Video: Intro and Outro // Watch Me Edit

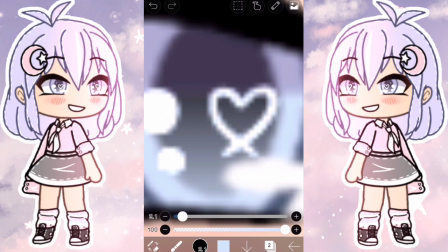1228s
In the eyes I always like to add this little heart, which I think looks nice, and some sparkles and 2 circles.
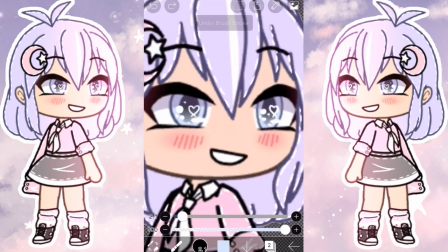1237s
So yeah, I'm almost done with the shading, I think. Yeah, like, wait for it, now I'm done.
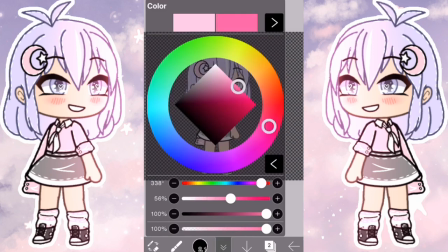1245s
So I'm merging the layer and I'm adding another one with a high saturated pink,
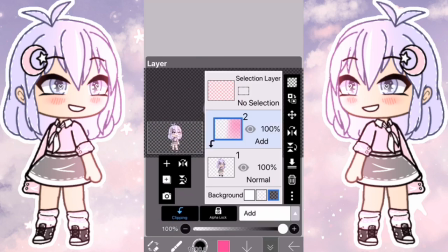1252s
so that it looks like something's shining at her and she's looking right at it. I really like that effect.
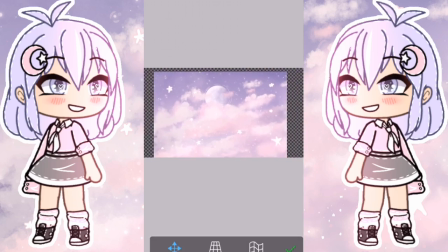1257s
I did it too on my intro, I just did it with blue because my OC is blue, hers is pink.
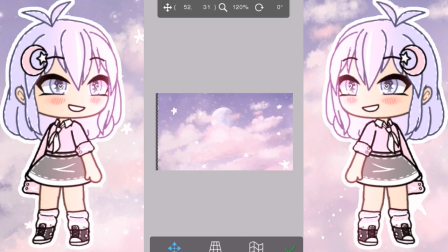1263s
And purple, of course. So what you can see me do now is I'm like adding the background you guys know from the intro,
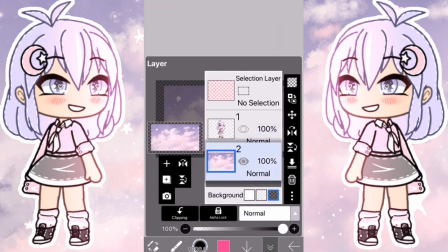1273s
and I'm like making it smaller so that it has the border again, and I'm filling it in with white.
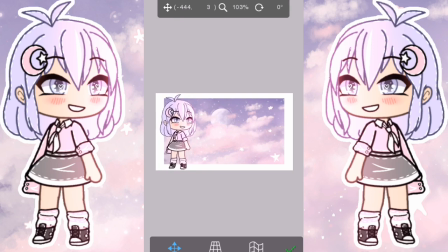1282s
So yeah, the OC is now on the side. I think what I'll do next is I'll add an outline to the OC, but I'm not sure.
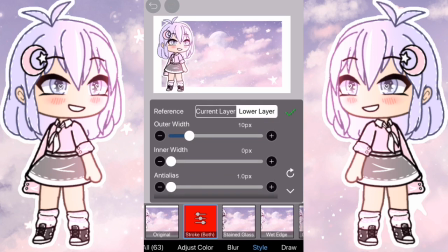1292s
Yeah, I am. So you can find the outline in when you go to this effect FX thingy,
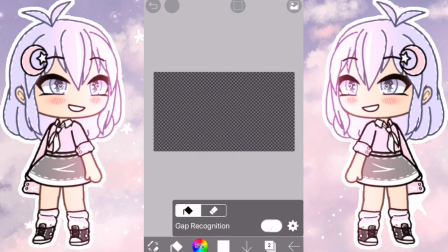1302s
and yeah, there you can find the outline in the style category or just in the all category where they are all together.
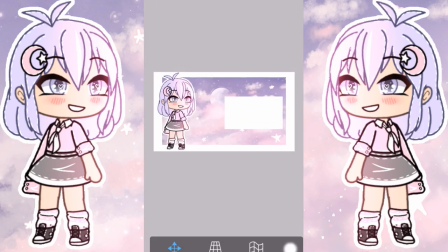1309s
So what you just saw me do, is that English?
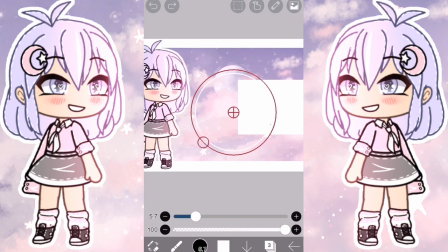1314s
I don't know. I'll just continue talking. What I'm doing right now is I'm like adding those,
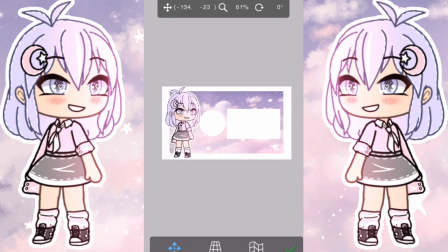1321s
in an outro where those videos shows up and that channel icon and it says subscribe.
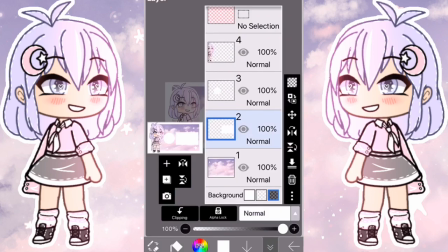1327s
Yeah, that's what I'm doing right now. And yeah, next up I'll be adding the text,
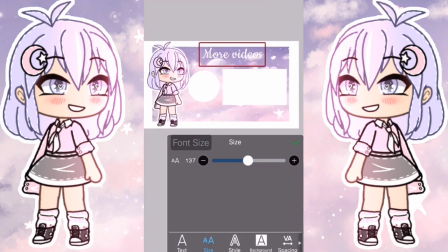1333s
which I gotta say that was a hard one because I don't want to do it like in a color because it blends in and it looks
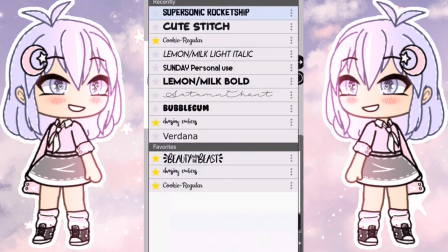1342s
boring and not pastely. So like if that happens, I normally go just with white.
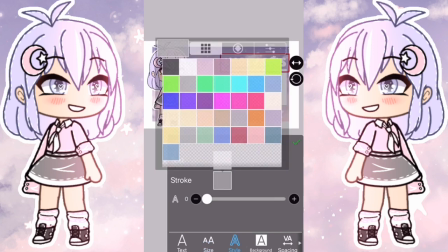1351s
But at the same time, there are stars in the background. So try going with white when there's a bank,
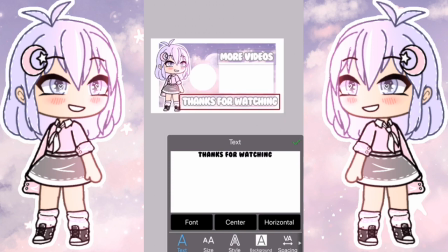1362s
white background. That won't work. So I tried adding an outline in a color,
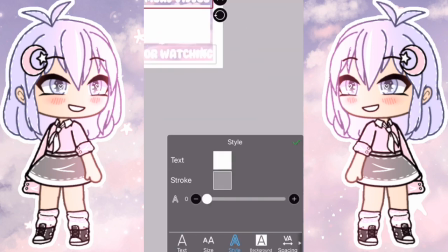1369s
and yeah, I wasn't really like 100% happy with that either.
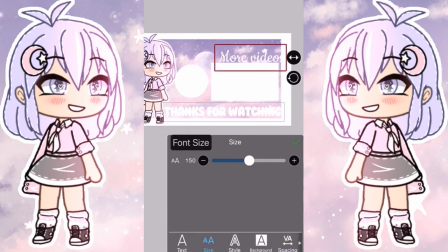1374s
So what I ended up doing is I just like darkened the background a little bit so that you could see the white font,
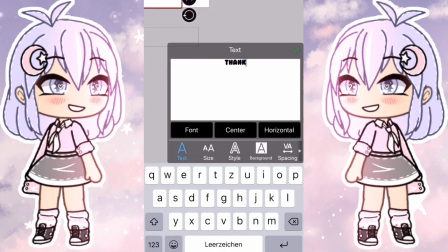1382s
but I ended up having to do that like completely different.
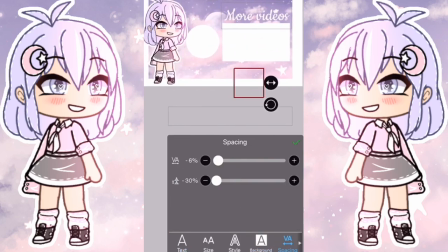1387s
Now on my phone I have 2 versions of the outro, but it's okay. For the font of the outro, I'm using Cookies Regular again because like actually I think it's my favorite font,
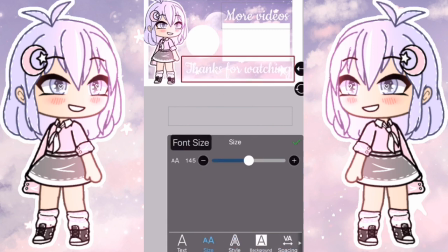1402s
since it has like, it's tall and it's not too wide, because there are fonts that just like
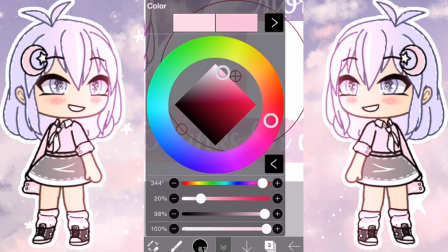1412s
go to the sides and they take up so much space, so you make them smaller so that they fit the screen, but then they're like
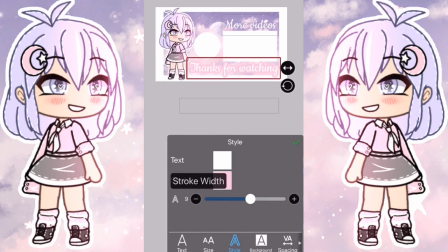1421s
they're not tall enough to fill any height, and that just looks awful.
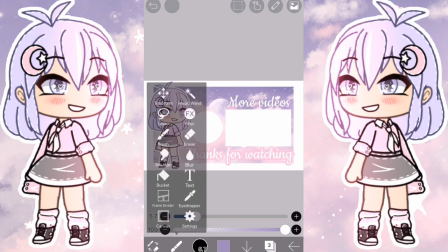1426s
So I really like this font, plus it's like fancy, I guess.
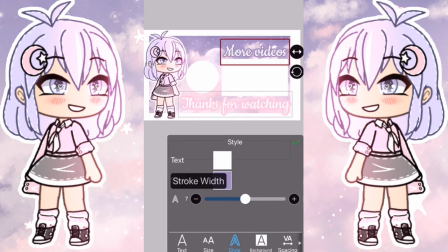1433s
And yeah, I had some problems with like the font
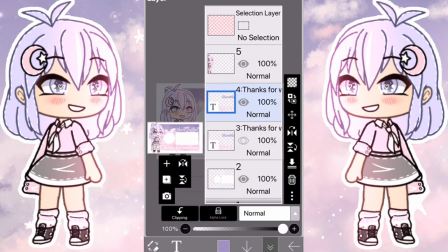1438s
like clashing with the border, but it ended up being okay.
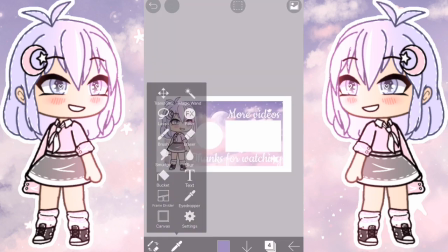1444s
So yeah, right now I'm still like on that, oh yeah, I gotta do fancy borders idea.
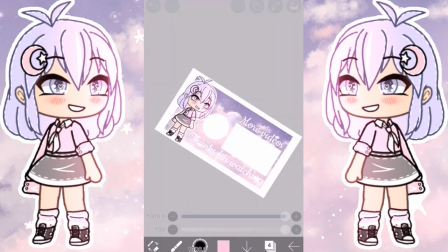1450s
And yeah, I'm just adding a bit darker background so you can actually see the font.
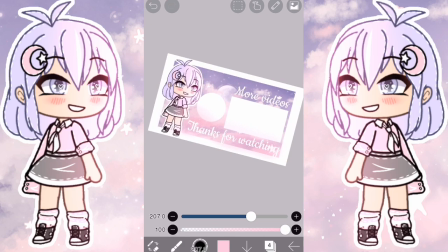1459s
And yeah, moving the font
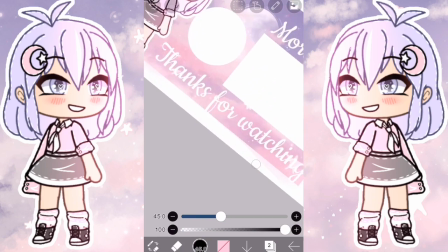1465s
a bit down so that it doesn't cover like the video and the sub template,
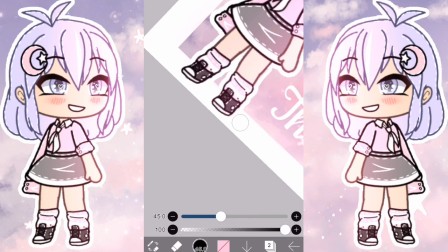1471s
and I'm erasing it on the border because I did a really dumb thing.